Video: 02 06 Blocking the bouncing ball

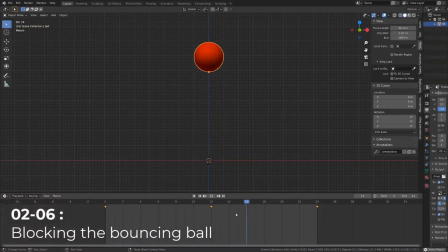Let's start blocking the animation of the bouncing ball. Here I still have my Bezier interpolation. So with all the keyframes selected, I will press T and switch to constant interpolation. This way our ball will snap on the different position we have previously set.
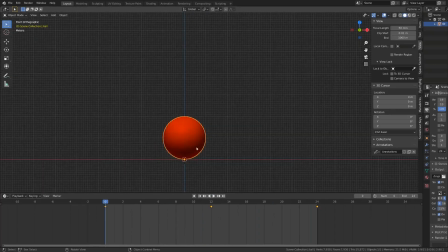The idea is not to get disturbed by any interpolation and focus on the timing and shapes of our ball. Since our animation will be cycling upon 24 frames, the frame 0 and the frame 24 will be exactly the same.
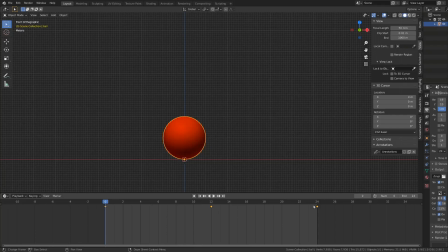So my timing will be a bit off if I read both frame 0 and frame 24. So I will reduce the length of my animation from frame 0 to frame 23. Talking about shape, we will sure now look at the squash and stretch.
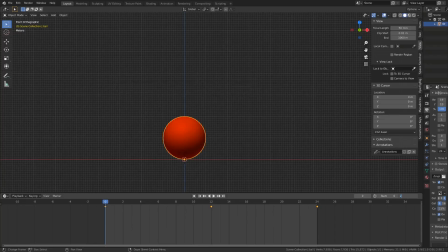If you're into animation, I'm sure you already have heard about it. If you look for squash and stretch ball on YouTube, you may find this video.
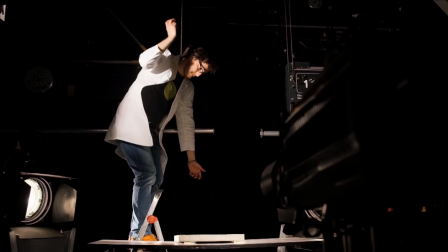I put the link in the documentation. When the ball gets thrown at high speed on the surface and it touches it, it squashes.
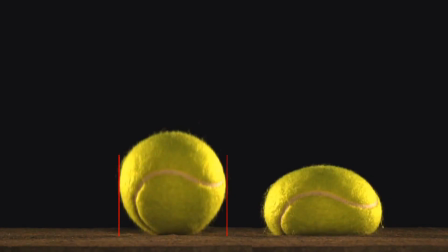With the power of the impact, the ball gets flatter, but its volume has to be preserved, so it also gets larger. So in this case, squashing will bring to us two information: the power of the impact and the softness of the material of the ball.
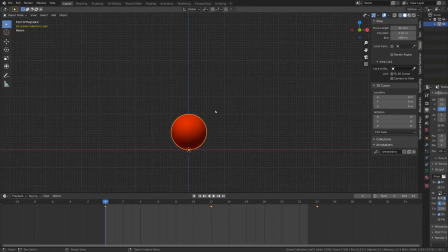Regarding our animation, if we consider frame 0 to be the frame where our object will touch the ground, we can go like 1 or 2 frames forward and start squashing the ball by scaling it on the z-axis down,
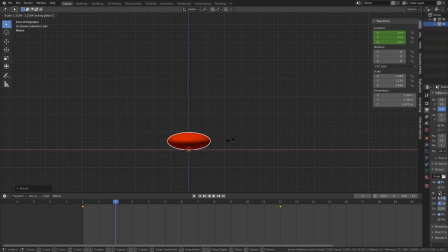but also scaling it on the x and y axis up. This way we will have some volume preservation. You can see here that the keyframe hasn't been written as I need to enable the auto record.
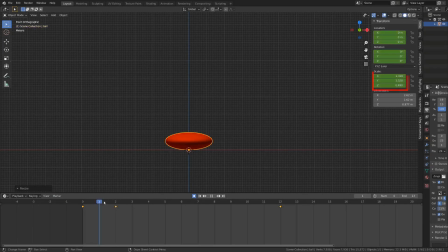Since I haven't written any scaling keyframe previously, you can see that the ball remained flat. I will just press Alt S to reset the scale on the first frame and on all the other frames.
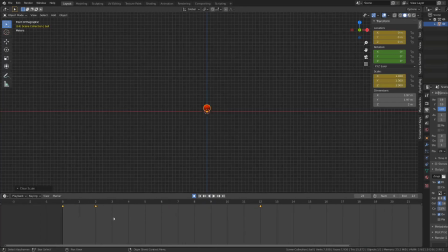As we have just created the scaling keyframes, they have just been added to our animation. And so by default, Blender will switch their interpolation to Bezier. So we can see that our location is still in step mode, but we have a scaling interpolation.
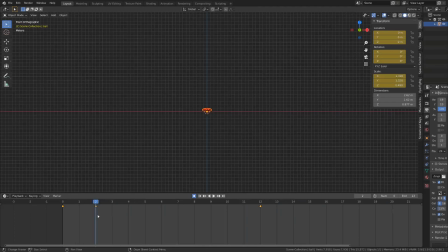So I will select all the keyframes, press T and set them to constant. From there we can work on the stretching of our ball.
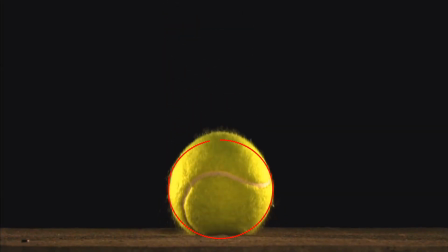Stretching is physically less obvious when we are watching the tennis ball bouncing, but it's yet still here.
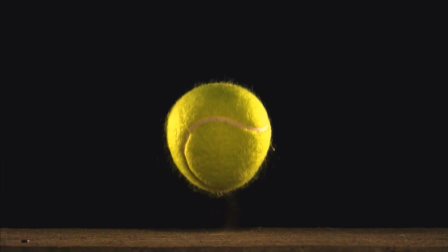So we can use stretching to input physical information to our bouncing ball, but we can also use it to input speed information.
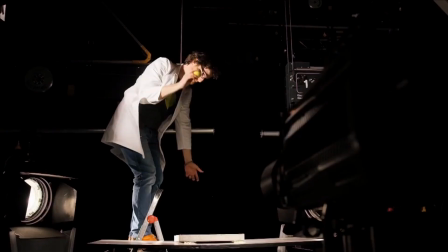If we look at the very beginning of the video,
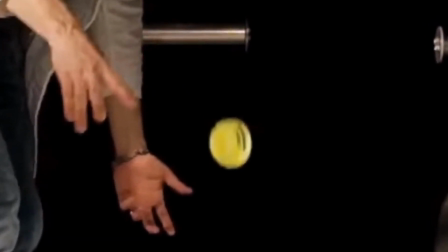we can see that the ball is blurry and it immediately translates to us some speed information. So while the ball is probably currently perfectly round, the way the camera is capturing it forms some kind of elliptic shapes.
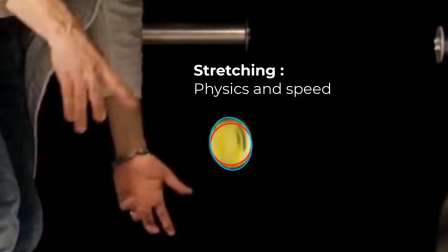And we have the same feeling whenever we are watching something that goes fast. And if we watch the right hand of the scientist, we can see that his fingers are also blurred because his hand was moving very fast. It makes his finger look a little larger and longer due to speed.
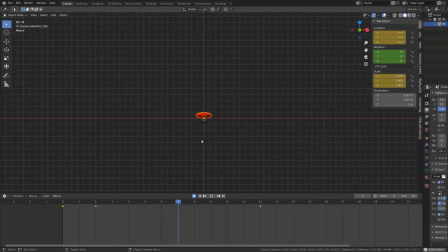When an object is falling and hitting the ground, it is at its maximum speed just before it hits the ground. On frame 0, we can input stretching information by scaling the ball up and reducing its scale on X and Y to preserve its volume.
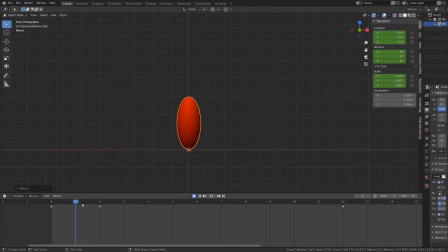When the ball will leave the ground, it will also be its highest speed. So I can duplicate frame 0 and move it on frame 3 or frame 4. The ball stretch, hit the ground, squash, and stretch again when leaving the ground.